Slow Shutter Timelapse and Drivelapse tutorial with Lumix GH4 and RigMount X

Hi, I'm Lance from RigWheels. Slow shutter time-lapse and drive-lapse shots are a great way for you to add dynamic images to your videos.
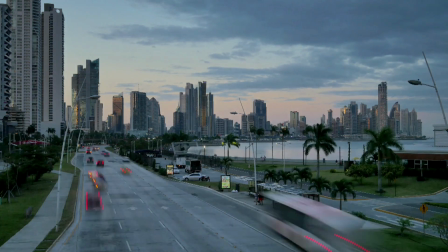And I want to share a quick tutorial with you of how I execute some of these shots when I'm out on location. Slow shutter time-lapse produces unique and very different results from ordinary time-lapse because it allows the movement in the image to blur to varying degrees depending on what's desired for the shot. Ordinary time-lapse can have a very staccato or jumpy feel to it.
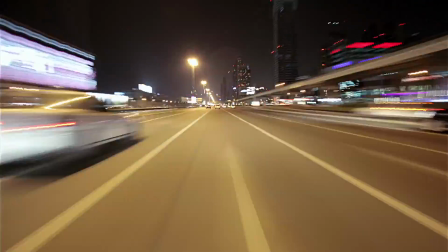So to produce a higher quality shot with more artistic value, we're going to increase the exposure time. You can use these methods with most any camera with an internal or external intervalometer, but my new camera of choice for this kind of time-lapse is the Lumix GH4.
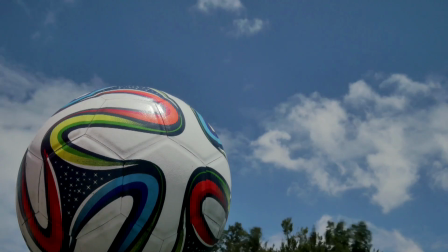I picked up the GH4 a while back to use on my multi-rotor for aerial video, but while playing around with it, I found a feature that my clients are really in love with. The GH4 will assemble all of the still frames from a time-lapse and generate a video file inside the camera.
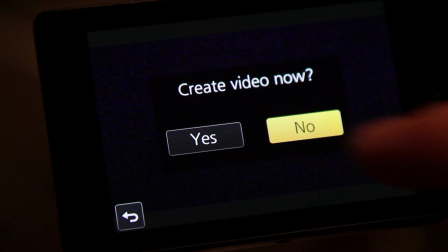Some other cameras are doing this now, but remember it's slow shutter that we're after.
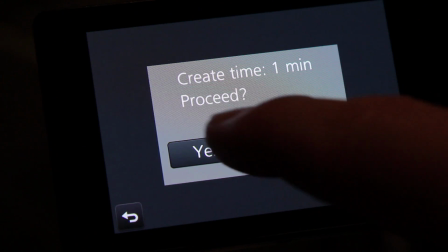If you shoot and edit your own projects, this feature may not be that important, but for my clients, I'm usually delivering the material at the end of the day or at the end of the project, and then an editor in some distant land has to sift through all my material.
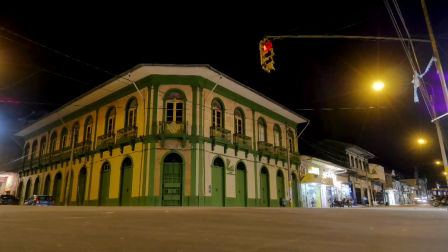If I'm delivering thousands of frames of unrendered time-lapse, that creates a lot of work for an editor. And if they're on a tight budget or a tight schedule, those frames may never see the finished piece.
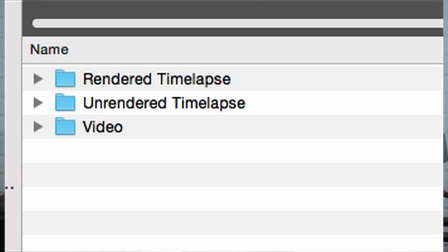Being able to deliver finished slow shutter time-lapse files along with the rest of the daily material has been a great asset in my toolbox recently. Another benefit of the automatic movie is the instant feedback that it gives you about the shot.
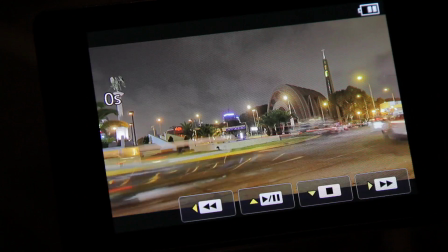Seeing the assembled time-lapse so you can make adjustments as needed in the field is a lifesaver. First, you're going to need some ND to control the amount of light that comes into the camera. Using just the aperture, you won't be able to stop down far enough to get the exposure time long enough.
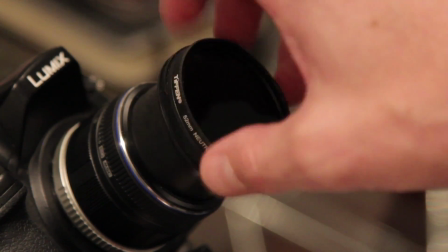Typically with the GH4 during the daytime, I have to stack two 1.2 density ND filters to get the exposure time that I need. You'll have to experiment with your camera and lens setup to figure out just how much is required for you. I have two initial settings for a couple different types of shots that I'm usually after.
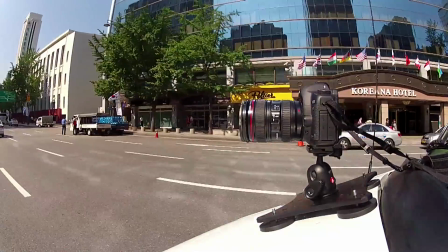One for where the camera will be mounted to a moving object like a car or train, and another for where the camera will be stationary with things moving around it.
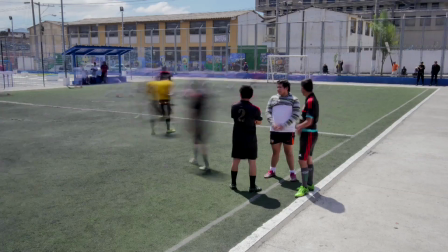In the first scenario where the camera is attached to a moving object, I set the camera for half-second exposures and I set the intervalometer to take 1 shot per second.
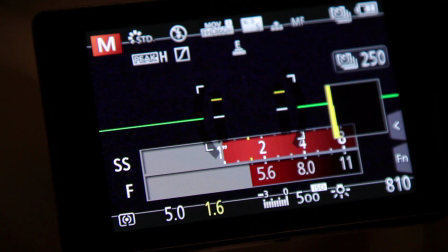When the camera is stationary, I set the shot for 1 second exposures and again the intervalometer for 1 shot per second. This is a jump-off point and you'll typically adjust the settings from there to get the right amount of motion blur and sense of speed in the shot after you see a sample. Exposure time controls the amount of motion blur, and the number of shots per second controls the sense of speed in the time-lapse.
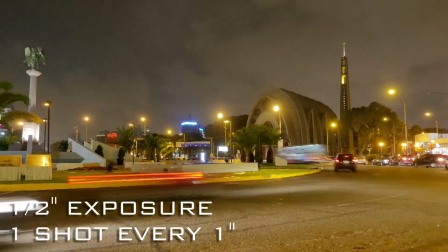For example, if you start out at half-second exposures, taken 1 per second,
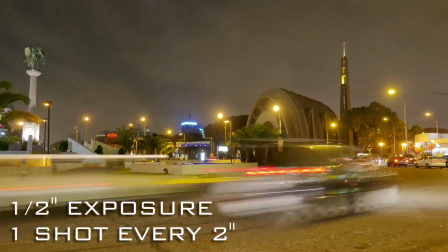and you want to speed up the time-lapse, you could decrease the frequency to 1 shot every 2 or 3 seconds. However, for the smoothest effect, more frequency is better.
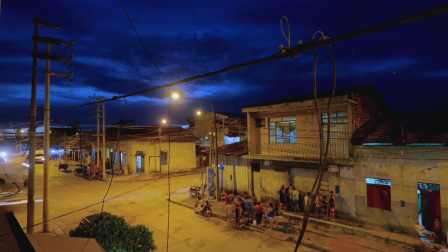You can always speed up the entire time-lapse in post, but the amount of motion blur and the smoothness of the time-lapse have to be captured in camera. In order to preserve details on the highlights, I generally underexpose by about a stop. If you're going to be driving, try to plan ahead for the brightness of the areas that you'll be driving through so they're not overexposed or too underexposed.
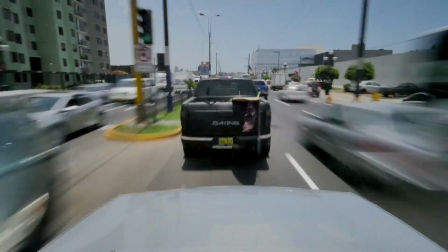The camera should be set to full manual. Automatic changes to focus, exposure, or white balance will ruin the shot.
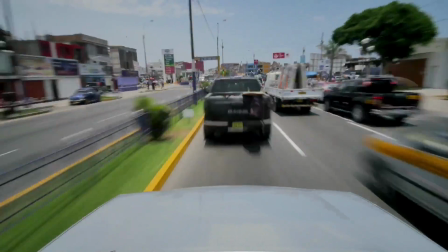And if you have a lens with image stabilization, you should also turn that off. Foreground is your friend.
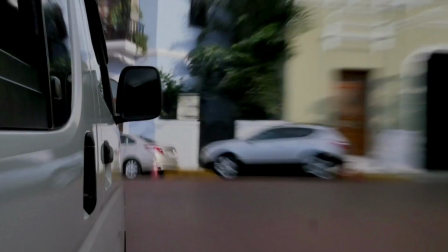With all of the motion created by time-lapse, it can really help the shot to have some foreground element in the frame, like the side or the hood of a car.
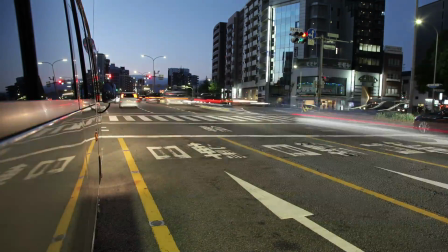Stop-and-go traffic can also be really nice because you get the sense of going in and out of the warp effect.